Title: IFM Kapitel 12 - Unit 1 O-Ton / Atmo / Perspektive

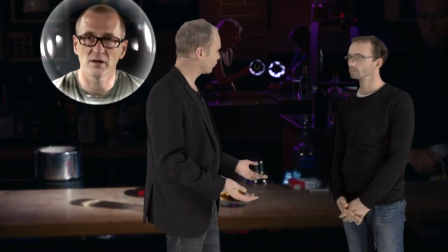523s
Hatte ich auch gesagt, das ist eine Voice-Over, die aber plötzlich sichtbar wird.
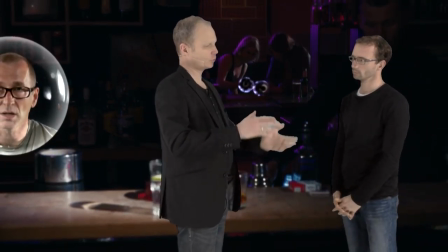527s
Und dadurch nimmt sie eine Position ein zwischen dem im Bild sichtbaren Darsteller und der Stimme aus dem Off.
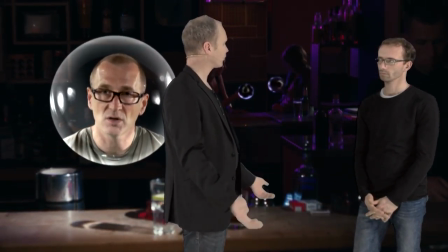534s
Und da gibt es auf einmal einen Raum dazwischen. Aber den musstest du jetzt ja akustisch behandeln. Ganz genau.
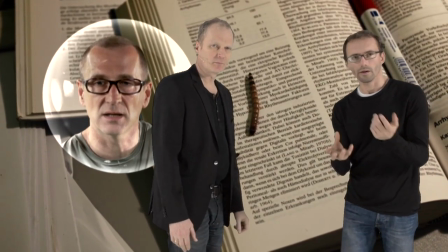540s
Das ist, glaube ich, so ein bisschen eine Gratwanderung geworden zwischen einerseits einer präsenten, voluminösen...
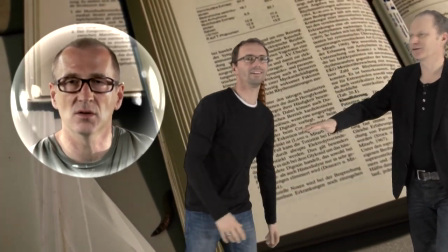551s
Da muss ich dich daran erinnern, da ist ja dein Mikro. Erzählerstimme.
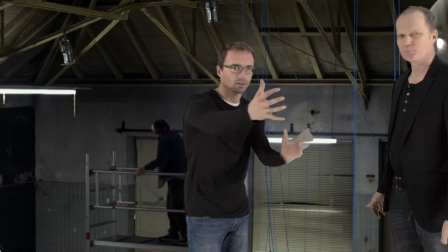556s
Auf der anderen Seite funktioniert es aber nicht, wenn die Blase um uns herum schwirrt und erzählt.
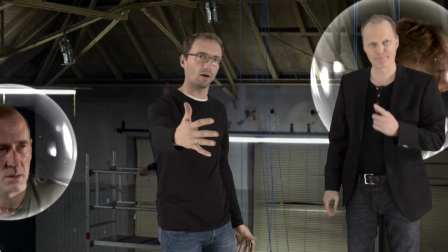563s
Die Stimme, akustisch wahrnehmbar, aber immer aus der Leinwandmitte kommt.
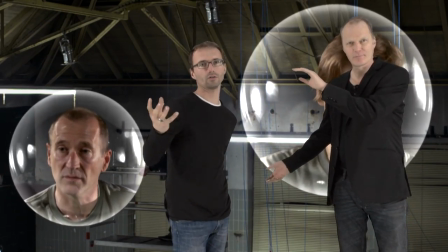567s
Deswegen haben wir uns quasi für eine Zwitterlösung entschieden und auch die Stimme mitgeführt und auch der Stimme einen
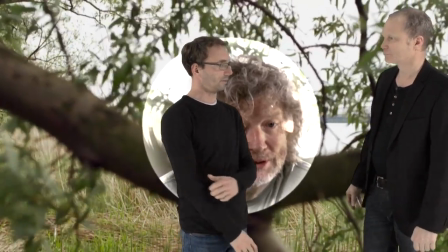573s
gewissen Raum gegeben. in der also nicht den raum der blase in sondern
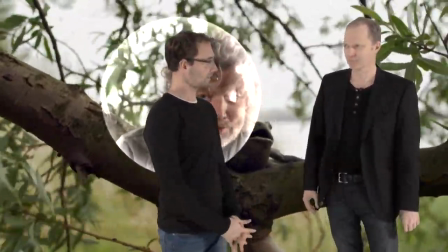579s
den raum in dem sie zu uns spricht also ich kann nur gemacht das auch mit dem
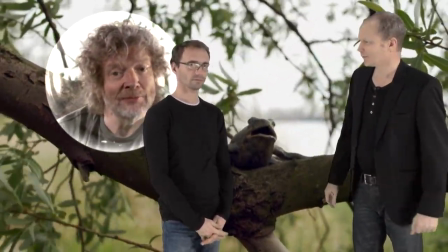584s
kopfhörer zu hören weil dann merkt
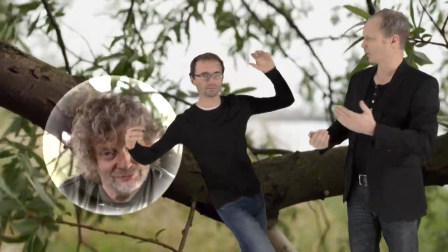590s
man wie deutlich eben auch auch du hast auch die vorwärts und rückwärts bewegungen damit gemacht also hintergrund vordergrund also Wie gesagt,
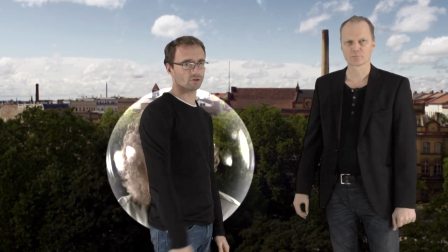599s
nicht übertrieben, aber so, dass es plastisch, akustisch, visuell nachempfunden funktioniert.
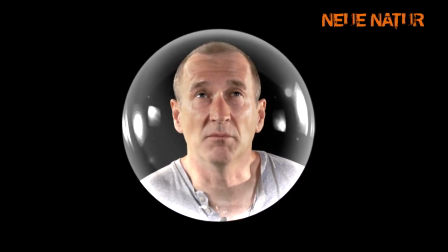609s Was war es genau? Fremdteilung? Selbstteilung?
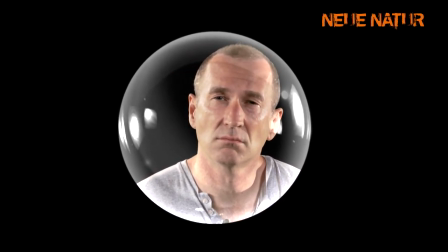616s Kunstteilung? Rettung durch Liebe?
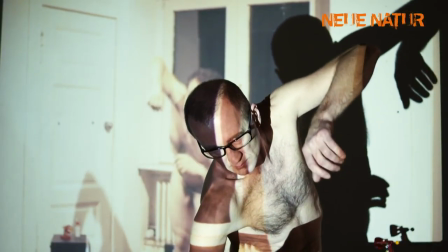621s In dem surrealen Moment, in dem ich wieder Verbindung zur Welt fand,
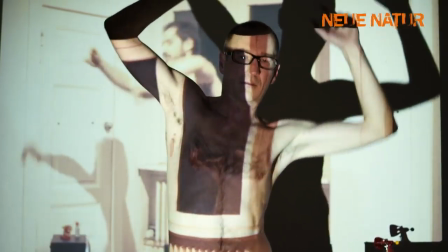626s konnte ich dieses unglaublich schöne Gefühl tatsächlich sehen.
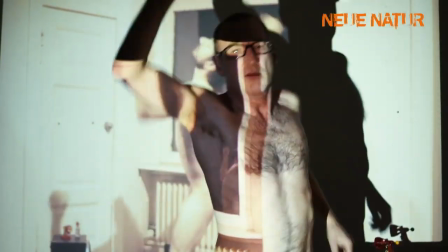636s Ich erkannte transparente Schläuche, die zwischen der Künstlerin Nikita und ihrer Umgebung verlaufen.
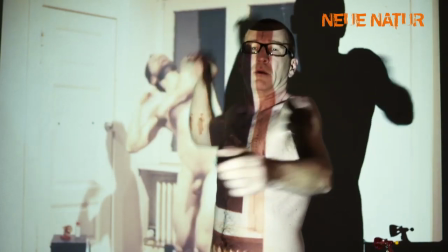643s Voller Dynamik. Geleeartig.
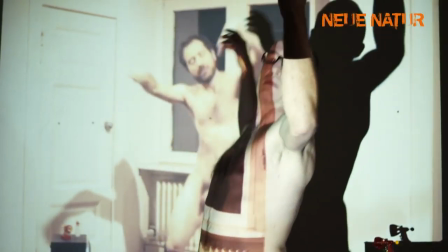650s Ich fühlte, wie diese Verbindungen mir in meiner Situation halfen.
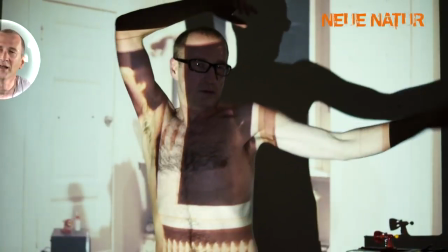655s Ich fühlte mich besser. Sie wirken wie die Sprossen einer Leiter, an der ich mich festhalten kann.
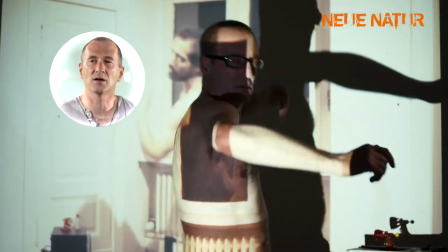664s Die Wirkung wird stärker und fühlt sich wie ein Netz an, das mich plötzlich abfedert und trägt.
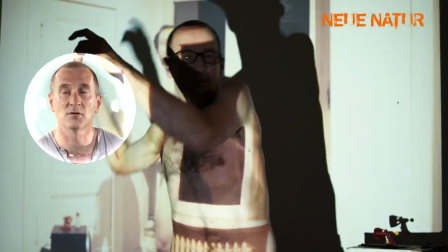673s Ich falle nicht mehr. Ich versuche, die Krücken wegzulegen.
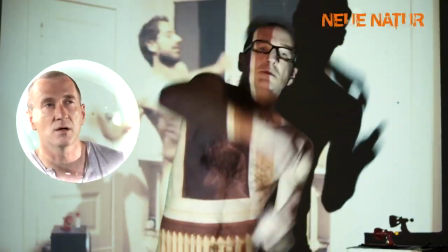677s Ich schwanke, aber es ist wie eine Hand, die mich stützt.
Wie baut man grundsätzlich eigentlich Atmosphären auf? Im O-Ton ist ja sowieso schon immer eine ganze Menge Atmung mit drin. Warum baut man noch zusätzliche Atmos drauf? Und wie wählt man das aus? Ganz genau. Für die filmische Erzählung sind vor allem Atmo-Elemente interessant. damit man sie dem Bild folgend oder auch konterkarierend schneiden kann. Mit jedem Element kann ich näher an die Handlung heranspringen oder auch weiter weggehen. Zum Beispiel, sagen wir mal, es unterhält sich ein Gruppchen von Damen in diesem Hof. Ich habe diese Damen einzeln aufgenommen. Dann kann ich durch das Weglassen oder in verschiedenen Lautstärken mischen dieser Damen kann es sozusagen eine Nähe zur Handlung erzeugen oder nicht. Wenn ich eine Tonaufnahme mache von dem Hof aus einer Mikrofonposition, sind mir als Mischtonmeister die Hände gebunden. Ich brauche Atmo-Elemente in Layern. Wir hatten zum Beispiel eine Atmung, die immer ganz populär war, das hieß, glaube ich, Berlin-Grohstadt oder so, einfach weil eine S-Bahn zu hören war. Und weil dieser spezifische Berliner S-Bahn-Found nächtlich, dann gab es noch eine... Genau, also sowas kann natürlich immer eine Grundlage sein. Ein spezielles Szenario ist dann dadurch charakterisiert.